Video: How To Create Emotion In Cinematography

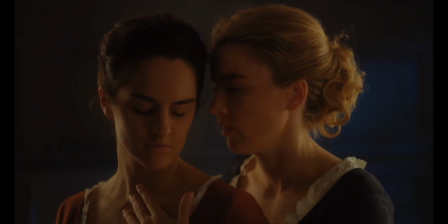0s
Being able to show emotion through your cinematography is one of the most important skills you can have as a DP.
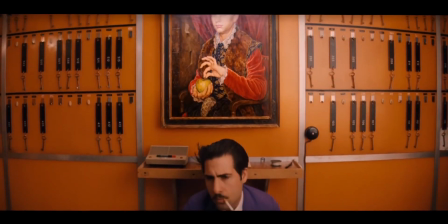5s
Whether you show it through your choice of lighting, the movement in your scene, or what colour shines on set is not important.
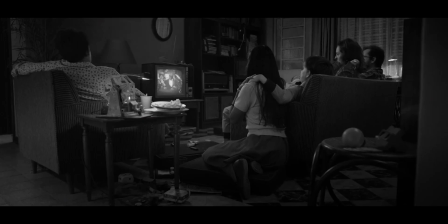11s
It's how you use those techniques to your advantage, even if it means using none of them at all.
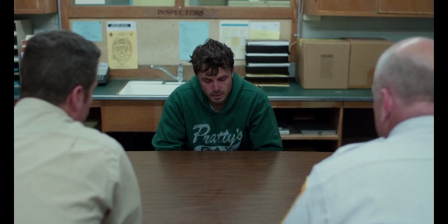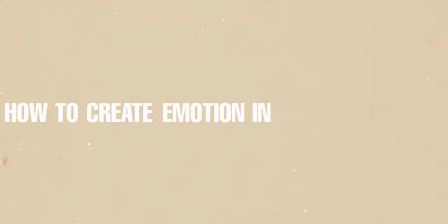23s
In today's video, I want to look at how to create emotion in cinematography and talk about the three major aspects of doing so,
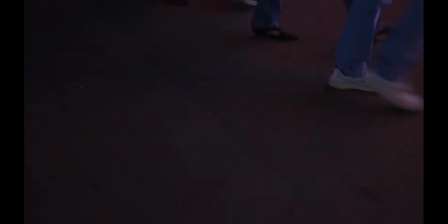29s
including what light to use in your scene, how to use colour to your advantage, as well as what types of movement you can use to amplify a certain feeling.
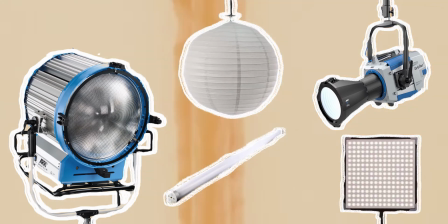41s
The list of lighting types, rigs and placements is endless,
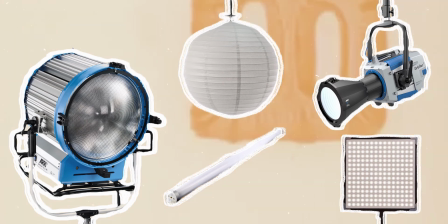45s
so use whatever you have to in order to get your desired look, even if it's something completely unconventional.
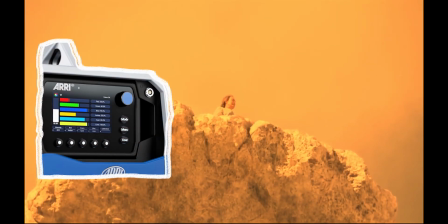52s
Firstly, we need to understand colour temperature, as the majority of lights these days will have the ability to change from tungsten to daylight and everything in between.
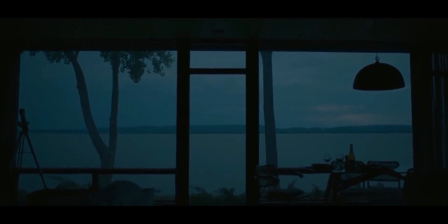61s
I used to get really confused by this, but if you just remember that the higher the number,
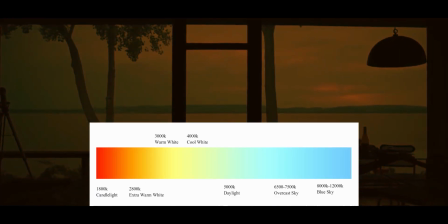65s
the cooler the light is, the lower the number, the warmer, and with 4K being about neutral,
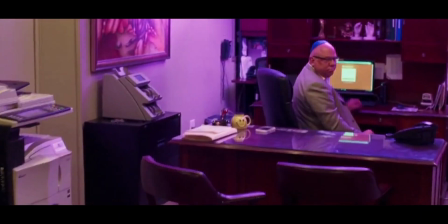70s
you should be okay. But what do you do when you need a purple or a green?
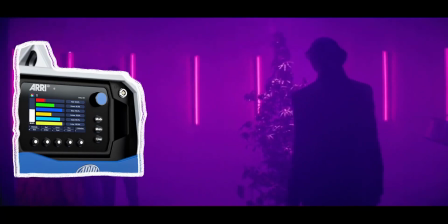75s
Now, if you're using light with an RGB feature such as the Arri Orbiter, you don't need to worry about this,
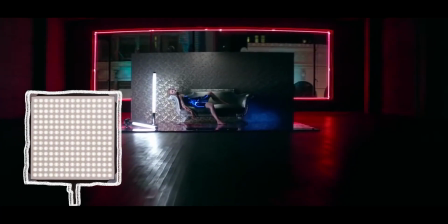80s
but if you're on a budget, then just grabbing a few gels for your LED panel is your best bet.
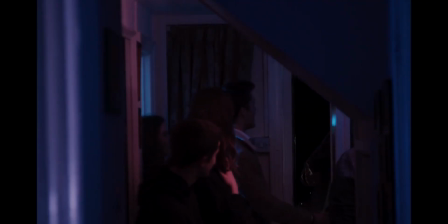85s
Whenever I had to use different colours for a party scene or just to show emotion, this was my go-to,
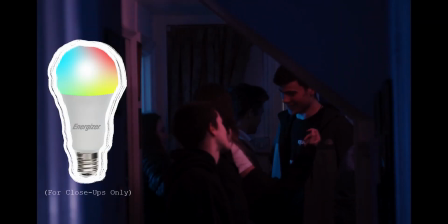90s
when I wasn't using RGB bulbs anyway, but even they usually aren't powerful enough to light an entire room.
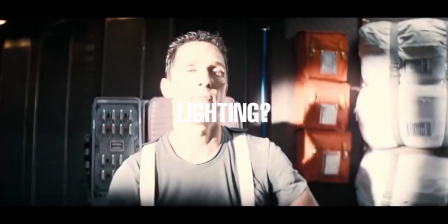97s
Other than colour though, how do you portray emotion through your lighting? To put it simply, it's where you place your lights.
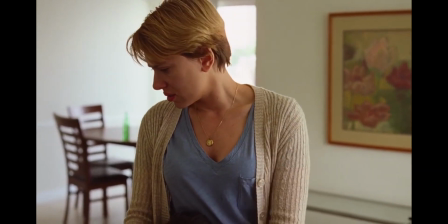103s
Creating a shadow on a face is easy, but placing that shadow is the hard part. Leave one space empty, like this scene from Skyfall, and you have an ominous character.
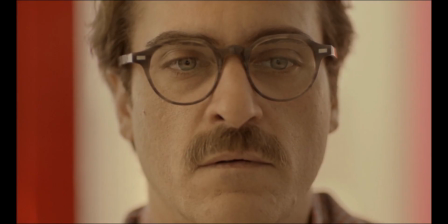112s
Having no shadow at all, and you just have a soft light across the whole face, like this shot from her. It makes us feel sad for the character. It's plain, and apart from the red in the background, it's a desolate image.
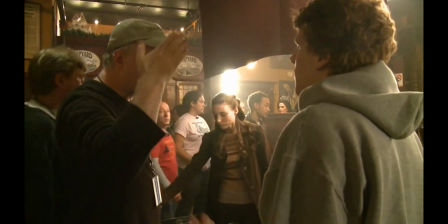125s
Choosing where to place your light is a huge decision, as it can change the tone of a scene in an instant. For example, using a silhouette creates mystery and suspense, whereas filling a character with light can show hope and opportunity.
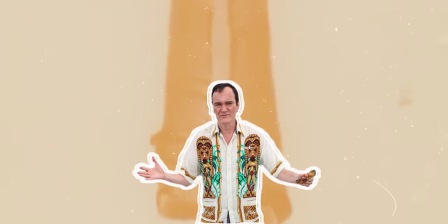139s
Ultimately, lighting is the most important tool you have, and even if you don't have a kit, you can just use the sun and move the camera.
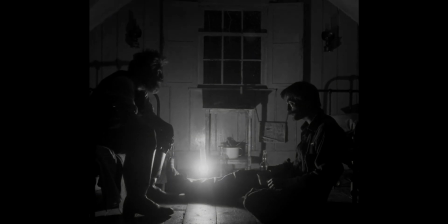151s
The easiest way to portray emotion in cinematography is just to use colour.
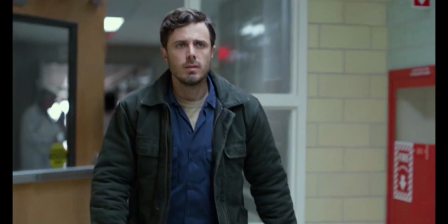156s
If the character is sad, put them in a blue top or just shine a daylight lamp on them.
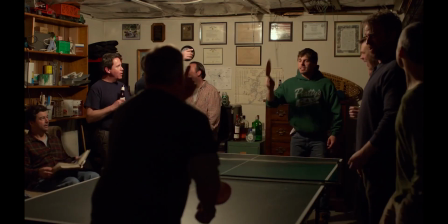161s
If you want the opposite, just change the colour temperature or use a tungsten bulb.
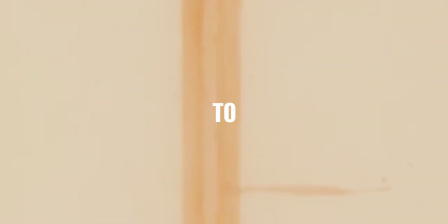165s
But I want to talk about more than just how to colour your scene. That's the easy part.
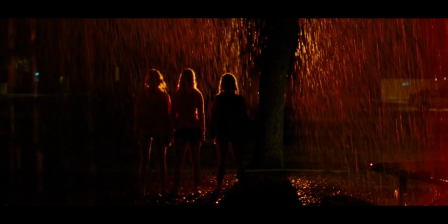170s
It's choosing what colour to use to show emotion that is the hard part.
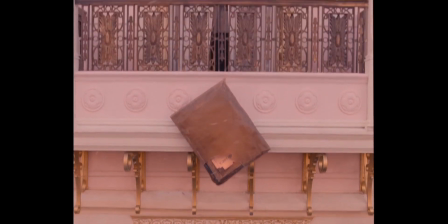174s
Let's look at some different shots for example, such as this scene from the Grand Budapest Hotel,
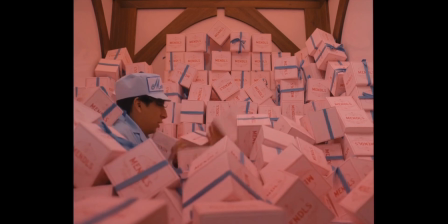179s
where we see Zero and Agatha surrounded by pink boxes and pink walls.
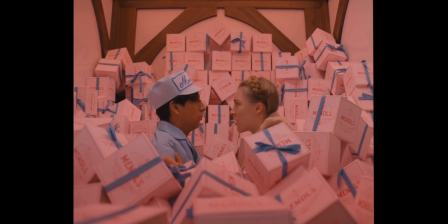184s
Apart from the fact that they are pastel and it fits Anderson's signature style, pink is usually used to represent playfulness and innocence.
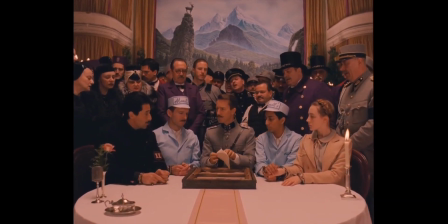191s
However, that really depends on the setting.
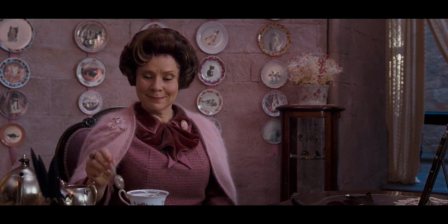194s
In Harry Potter and the Order of the Phoenix, Umbridge is also surrounded by pink, and she is known for being the exact opposite of what Agatha and Zero represent.
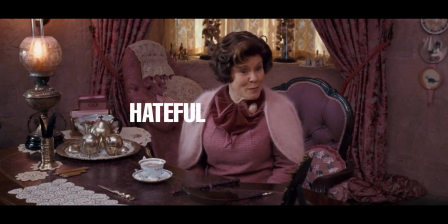203s
On the inside, she's hateful and abuses her power,
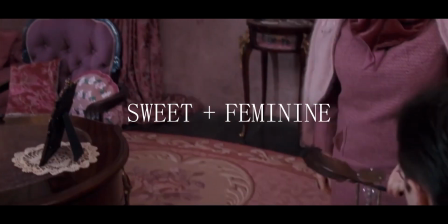206s
yet she displays the stereotypical sweet and feminine teacher on the outside, which pink is often used to depict.
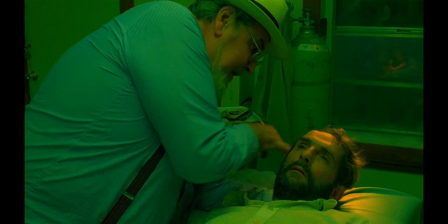213s
As far as interesting colours go, green has got to be one of them.
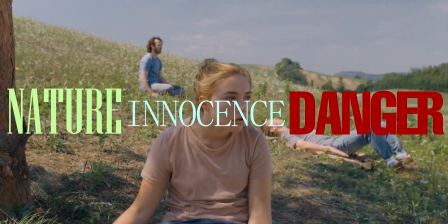217s
The way that it can portray everything from nature to innocence to danger, just depending on the setting, is valuable, especially to us.
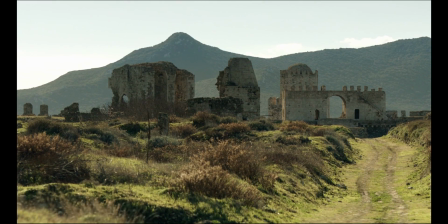224s
The most obvious use of green is to show nature, as the majority of the outside is green, or at least a shade of it.
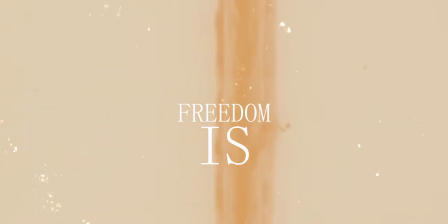231s
But nature isn't an emotion. However, freedom is, such as in the Goonies where the main characters are first running away to find the treasure.
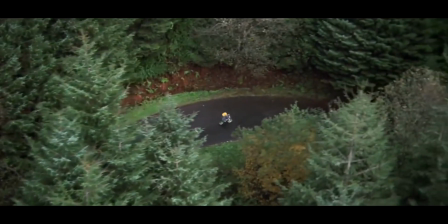239s
They start by going through the town, but soon enough they are weaving through the trees and across a field.
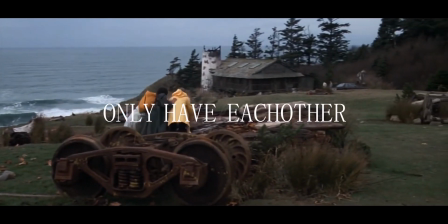248s
They've abandoned the safety of the town and now they only have each other. Green also happens to be representative of danger though.
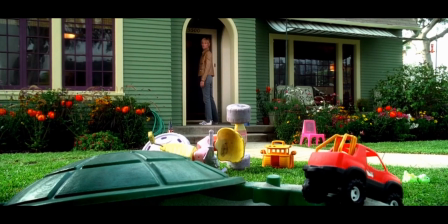256s
I mean, look at this shot from Kill Bill Volume 1. The entirety of it is some sort of green.
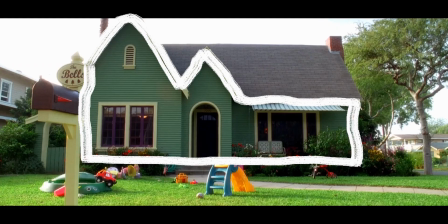261s
Everything from Vernita's house to, obviously, the nature.
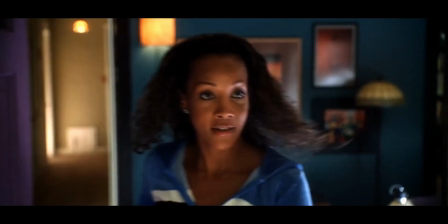265s
Now, I'm not going to say what happens in the house just in case anyone hasn't seen it, but as it's a Tarantino film, it's pretty self-explanatory.
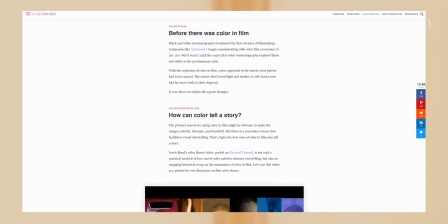272s
Now, there are many sources to show what each colour can represent, and I'll leave a source down below,
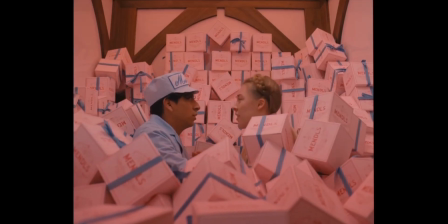277s
but I wanted to give you all an idea of how important it is to use colour to represent emotion in every shot,
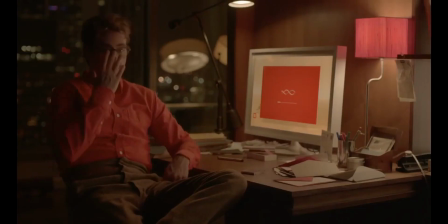284s
as it's the easiest way to make the audience instantly feel something, whether it's comfort or anxiety.
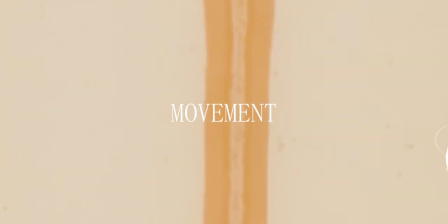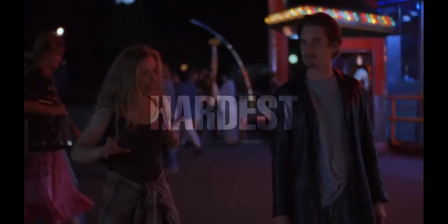295s
Movement is both the easiest and hardest part about creating emotion through cinematography.
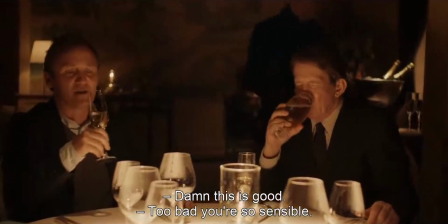300s
It's really easy to show distress through just taking the camera off the sticks, but if you want to portray tension rising, then getting a crane or jib may be a bit difficult.
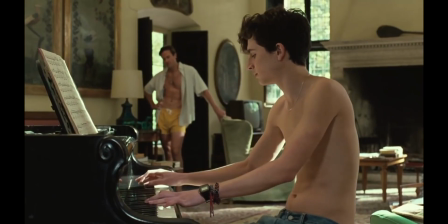309s
On a budget anyway. Let's start with the easiest type of movement first, which is no movement.
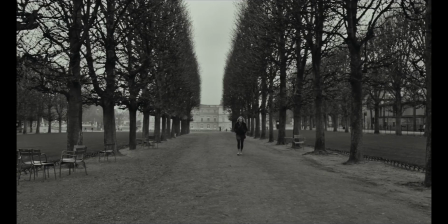316s
The static shot is used in almost every film ever made, bar a few such as Rope or 1917.
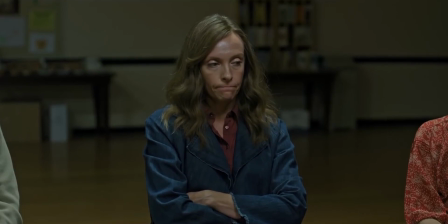323s
Name any emotion and there is a 99% chance that you can portray it through just a static shot.
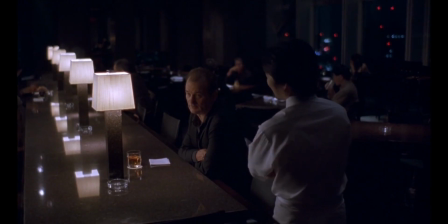328s
It may not be as good in telling the story as a more advanced movement,
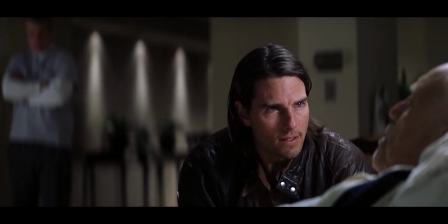332s
but going static is better than shoddy movement, as that can just take the audience out of the film.
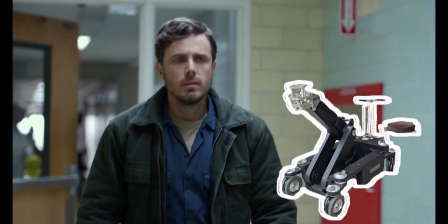338s
Personally, the dolly is my favourite piece of grip equipment for movement,
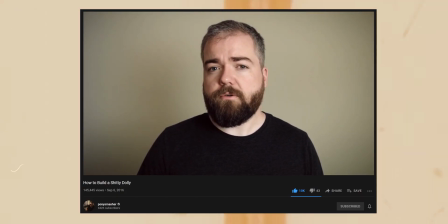342s
and before I get started I just wanted to link this video from David F. Sandberg showing you how to make a dolly for cheap.
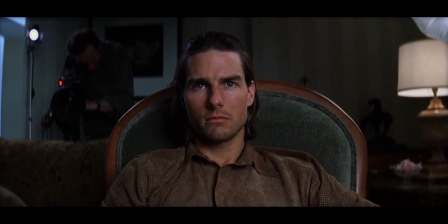348s
The best part about a dolly is the fact that by just moving it forward,
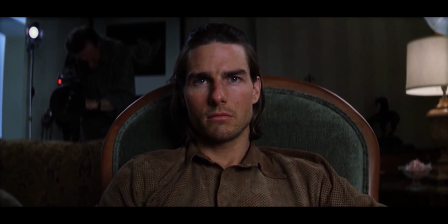352s
you've created so much more emotion in the scene than by just leaving it static, or worse, digitally zooming in.
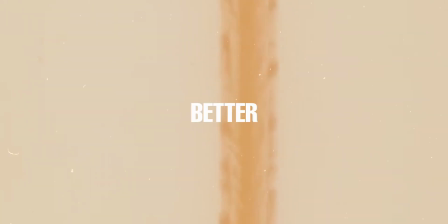358s
Which isn't a bad thing, but I think a dolly looks 1,000 times better. However, it could work for what you are doing, so forget I said anything.
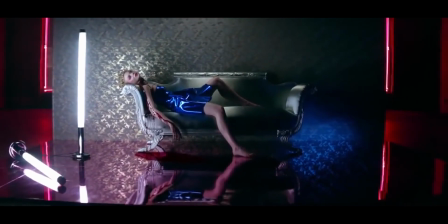366s
There are countless examples of tracking shots, but one that always sticks out to me is Spike Lee's use of them, which has now become his signature.
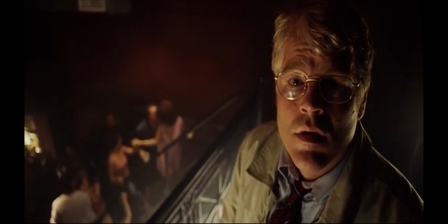374s
His characters seem to be floating through the scene, but what does this mean?
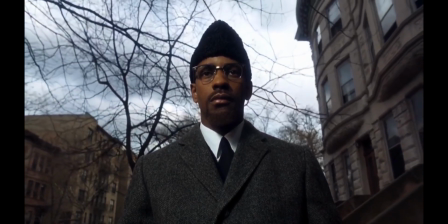378s
Well, in Malcolm X, he uses it to display the fact that Malcolm X knows what is about to happen, as if he has already projected his fate.
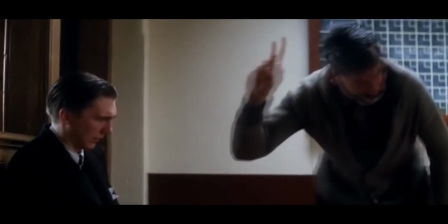386s
Essentially, movement is something that, if I was starting out, I wouldn't worry about for the time being.
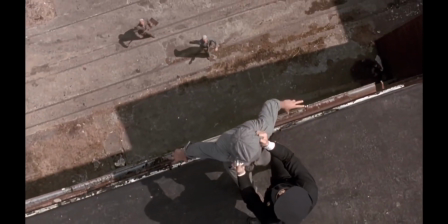391s
It's very easy to get caught up in wanting to move the camera, but it may not even be necessary.
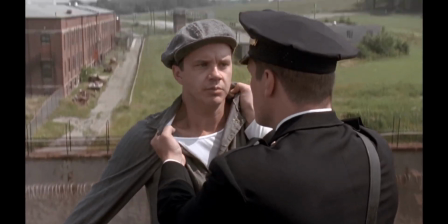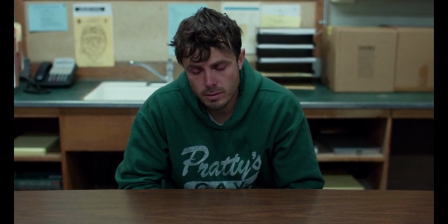404s
Overall, creating emotion in film is really just down to the actors and how they want to portray their characters,
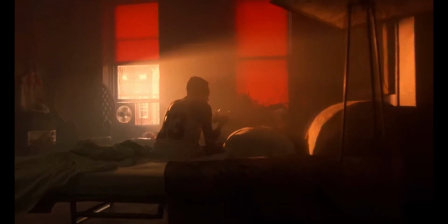411s
but you can help amplify that through your cinematography. If they're full of sorrow, shine some blue on them and use a slow dolly in.
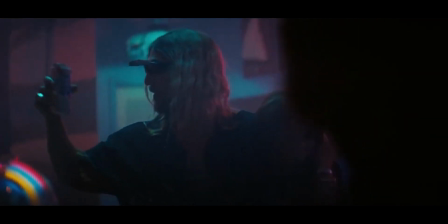418s
If they're drunk in a club, use a multitude of light and go handheld. The list is endless, but it's up to you to make the decision of what to use.
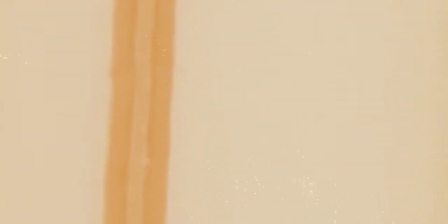426s
I hope you enjoyed this video looking at how to create emotion in cinematography.
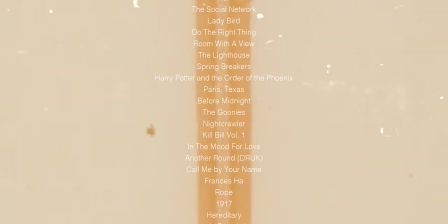430s
If you found it informative, a like is appreciated, and if you'd like to see more videos like this, then hit the subscribe button. Thank you for watching and I will see you next time.